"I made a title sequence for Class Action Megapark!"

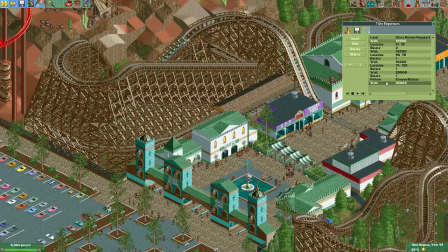745s
So now I should go to this part in the title sequence.
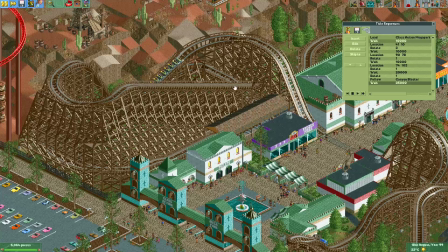751s
Near the end of the ride, there I'll pause the game, and then I can find a new scene to include in the title sequence.
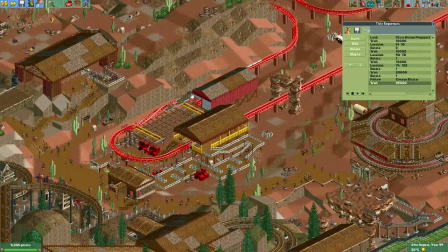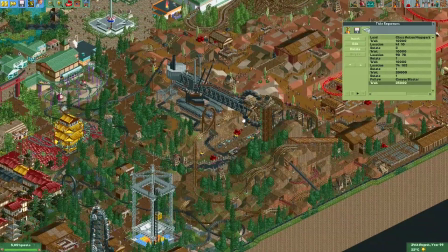764s
Alright, I will now look around in the park again to find a nice scene.
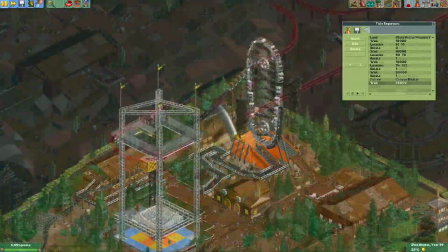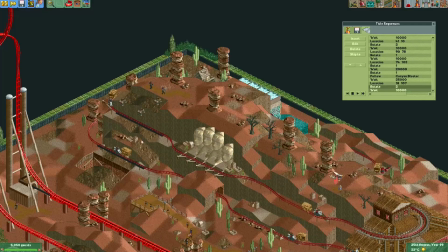774s
Okay, I think this is another fun scene to include in the park with these falling boulders.
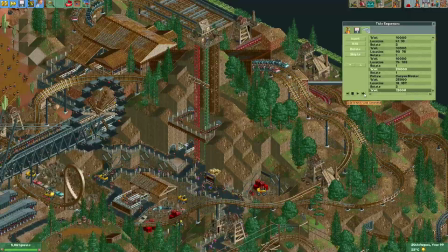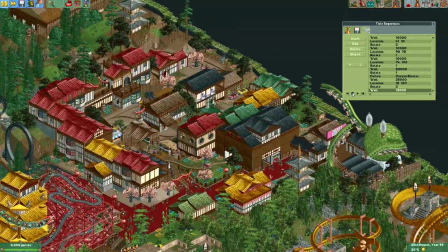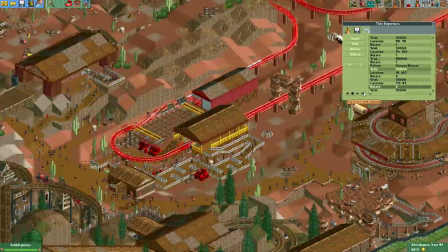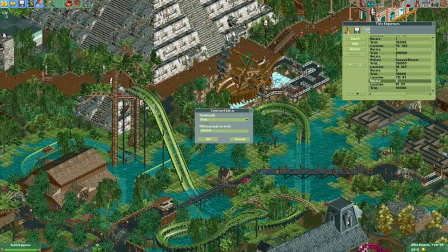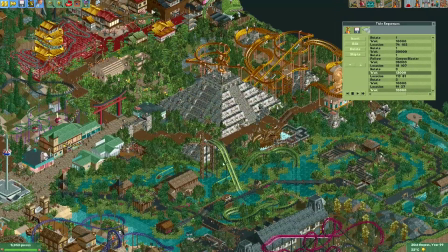800s
Alright, I added a little scene of the Asian town and the water coaster and the looping ship as well.
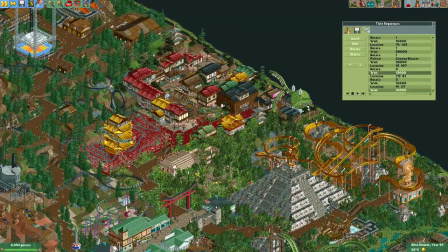807s
So it's time to search for another scene to include.
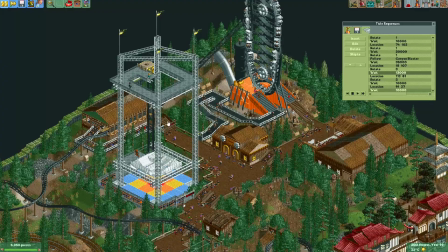813s
I kind of also want to have this part of the park in the scene, but I think it will look nicest if this boomerang coaster is actually
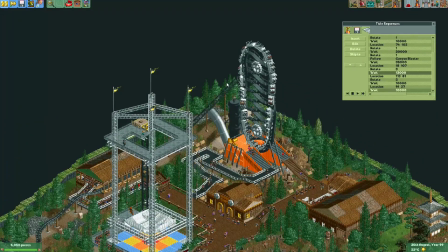821s
also on its way on the reverse incline.
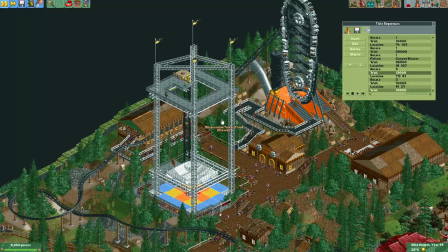826s
I think that's the nicest moment to capture this part of the park.
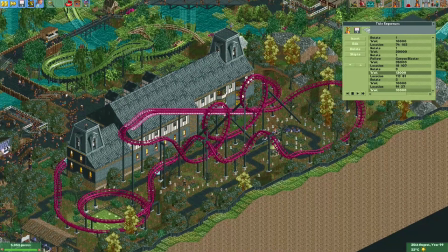833s
Right, looks like the corkscrew coaster is about to leave the station, so we could probably also show this one off for a bit.
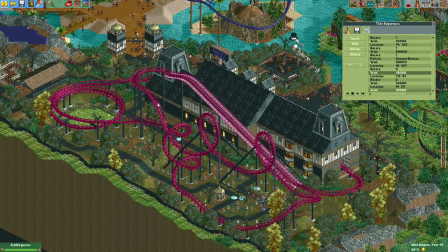844s
Perhaps we could even follow it around through the track.
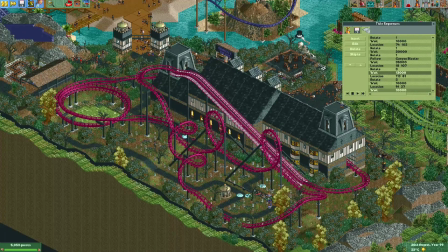847s
Although, in fact, I'll just show it from this location.
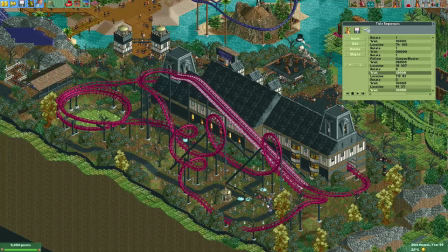854s
That way you will also see the go-karts more clearly. Because if we follow the coaster, you will really lose focus of everything else around here happening.
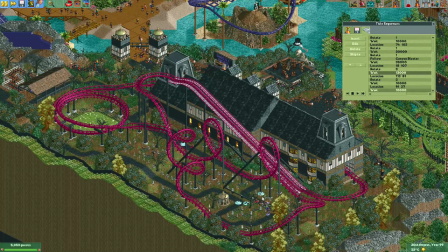865s
And I think it will be quite fun to also watch the go-karts.
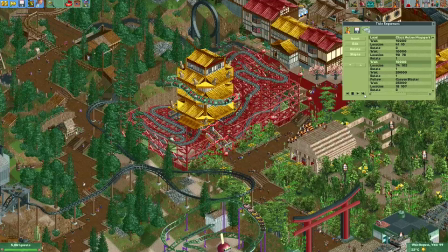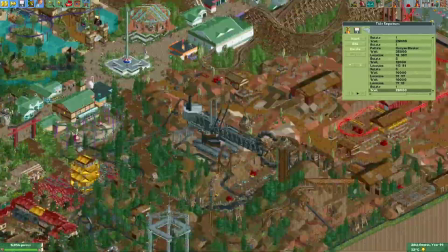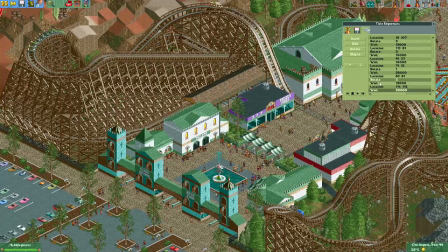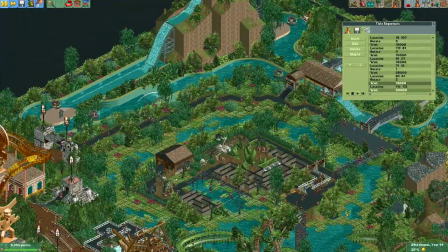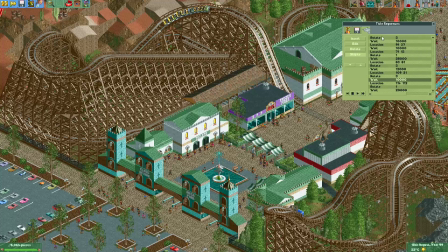926s
Alright, if you want to immediately skip to a part in the title sequence, you can use the skip to button if you've started it.
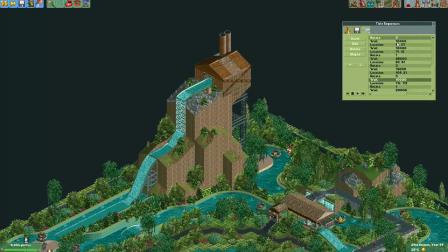934s
No, it will advance the game forwards with the time that, taking into account all the times that have passed, and yeah, it might take a while before the game actually
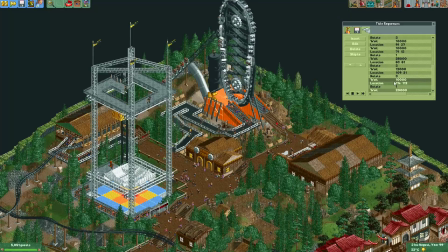950s
reaches this point where you are where you want to skip to in the title sequence.
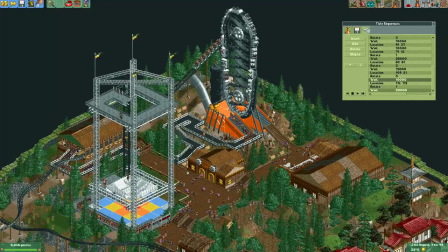955s
But it's definitely handy as it just saves quite a lot of time. Right, I'm not really happy with this location yet.
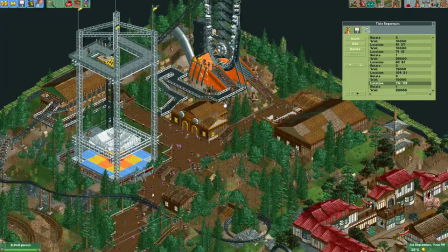963s
Going to move it a little bit, but yeah, inserting this sequence in between
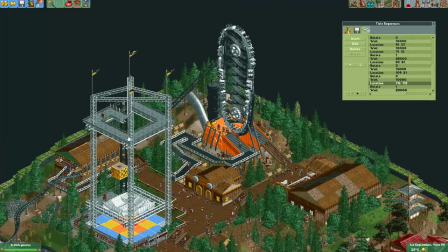969s
allowed me to arrive here a little bit later, and that means the coaster will have gone up the chain lift a bit more.
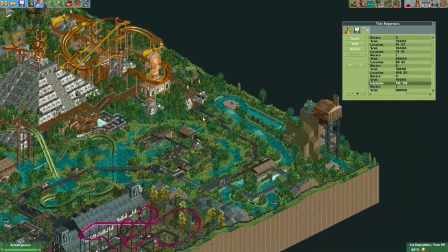975s
It's just all these subtle details, which I think make a title sequence more fun to watch.
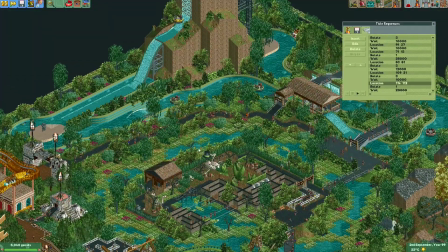980s
You'll definitely want to have some good action in the screen.